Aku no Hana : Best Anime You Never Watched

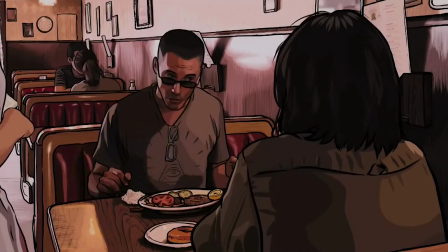(4:39)
Almost nothing has used full rotoscoping techniques to this extent since Scanner Darkly, and that's a movie.
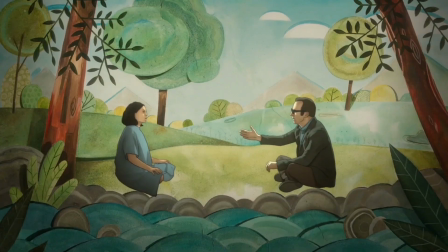(4:45)
The only completely rotoscoped television series that's comparable, I think, is Amazon's Undone.
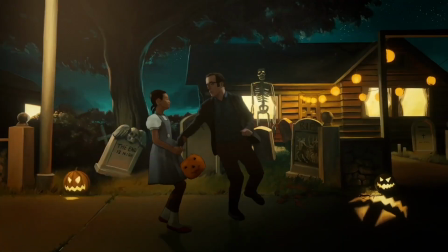(4:50)
And And while Undone is higher budget and arguably looks better, both it and Akonohana are equally motivated for their use of rotoscoping. Because it's animated so painterly and so realistic,
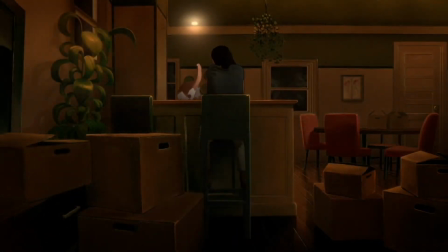(5:01)
even the realistic scenes feel unreal so it's always a bit questionable what's real and what's not real. Undone's look was chosen to make you question reality and sink further into the headspace of the main character, and here is no different. During SakuraCon 2014, the director described how he chose rotoscoping to make things look off on purpose,
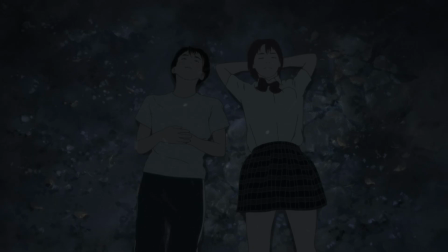(5:20)
and places into the headspace of someone who's seeing the world as ugly. That totally makes sense for the characters.
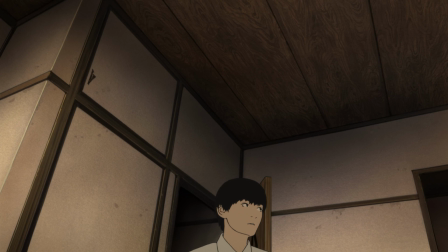(5:27)
He went on to state that if Akunohana had taken up a more traditional anime look it wouldn't have fit the tone, and I completely agree.
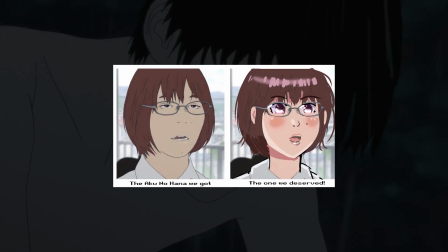(5:34)
The redraws you'll see on DeviantArt comparing in-between shots from the actual show to their
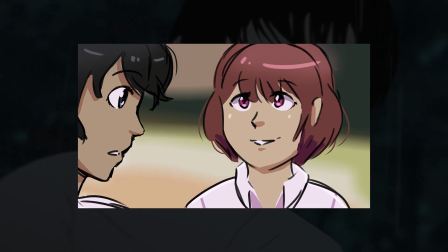(5:38)
artistic masterpieces doesn't fit the kind of story Akunohana is trying to tell.
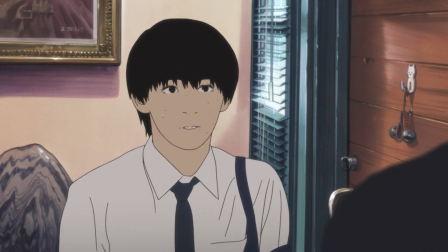(5:44)
I actually feel like the rotoscope look of the show works better than even what the manga decided to do.
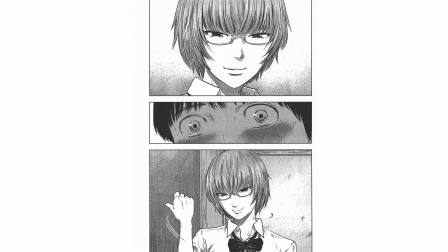(5:49)
The pacing is absolutely better. The way pages were laid out in the manga was just too abrupt a lot of the time, it didn't really give you panels to breathe.
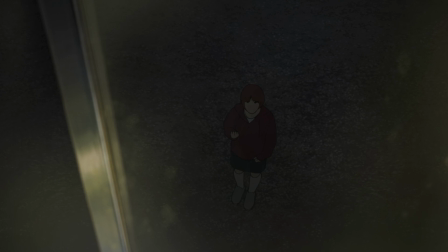(5:57)
Akonohana's anime adaptation elevated the source material in pretty much every conceivable way, and I liked the source material to begin with.
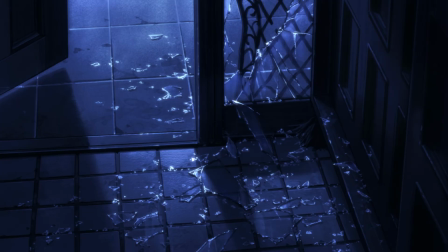(6:04)
But from sound design, to performances, to the visuals, I really wish we had had a season 2 with this team working on it.
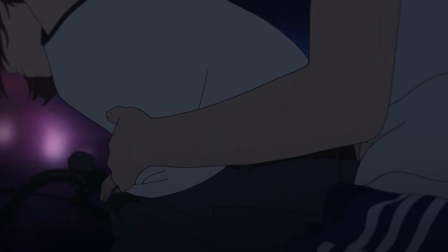(6:11)
Sadly, being different frequently means being shot down, and Akonohana was cancelled before it got a season 2.
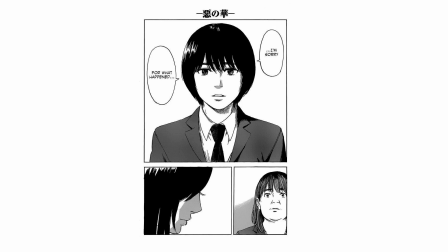(6:18)
That means a lot of the plants in the first half never got payoffs they deserved, and the best way to really finish the story is just to read the manga.
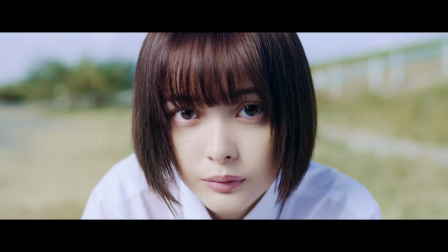(6:25)
But alternatively there's a new way, and that's through watching the live action adaptation that came out to finish off the second half.
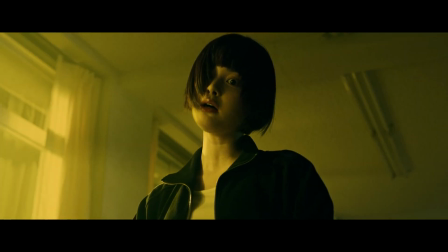(6:31)
In general, it isn't nearly as well directed as the series and rushes through the material, but overall I liked it. It's a decent way to get the rest of the story for anyone who wants to experience it. The first half of the live action movie is just the series hyper condensed.
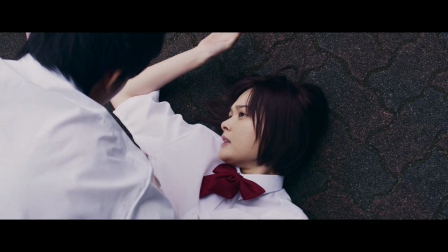(6:45)
I recommend watching the series for that bit. But then if you pick up the movie, the rest is just going to be the new material, and you won't feel like you're skipping a beat.
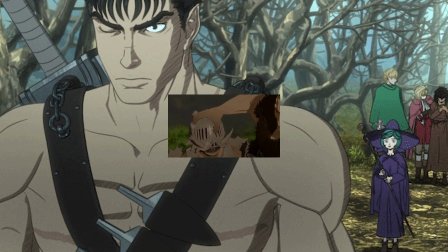(6:52)
Hey, I know it's kind of rough, but at least we didn't get it as rough as Berserk fans. Which I am one, by the way.
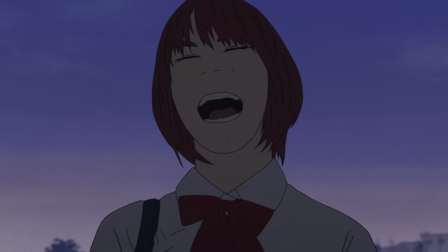(6:57)
I really hope you'll give this series a shot. I still go back to it every now and again, and it stands head and shoulders as one of the best anime of the 2010s.
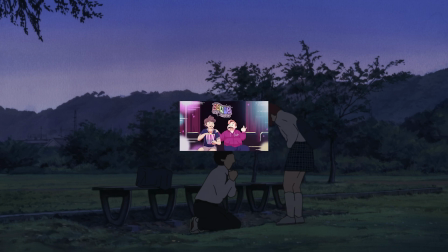(7:04)
This has been GoJesus. If you liked this video, consider checking out my podcast Two Gays One Episode for commentary and analysis of anime.
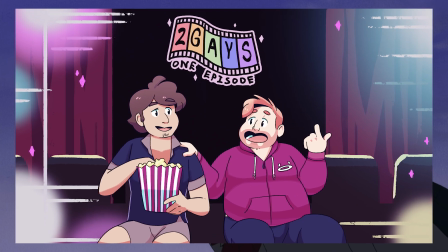(7:11)
We're currently covering each episode of Evangelion. Links in the description. Okay, bye!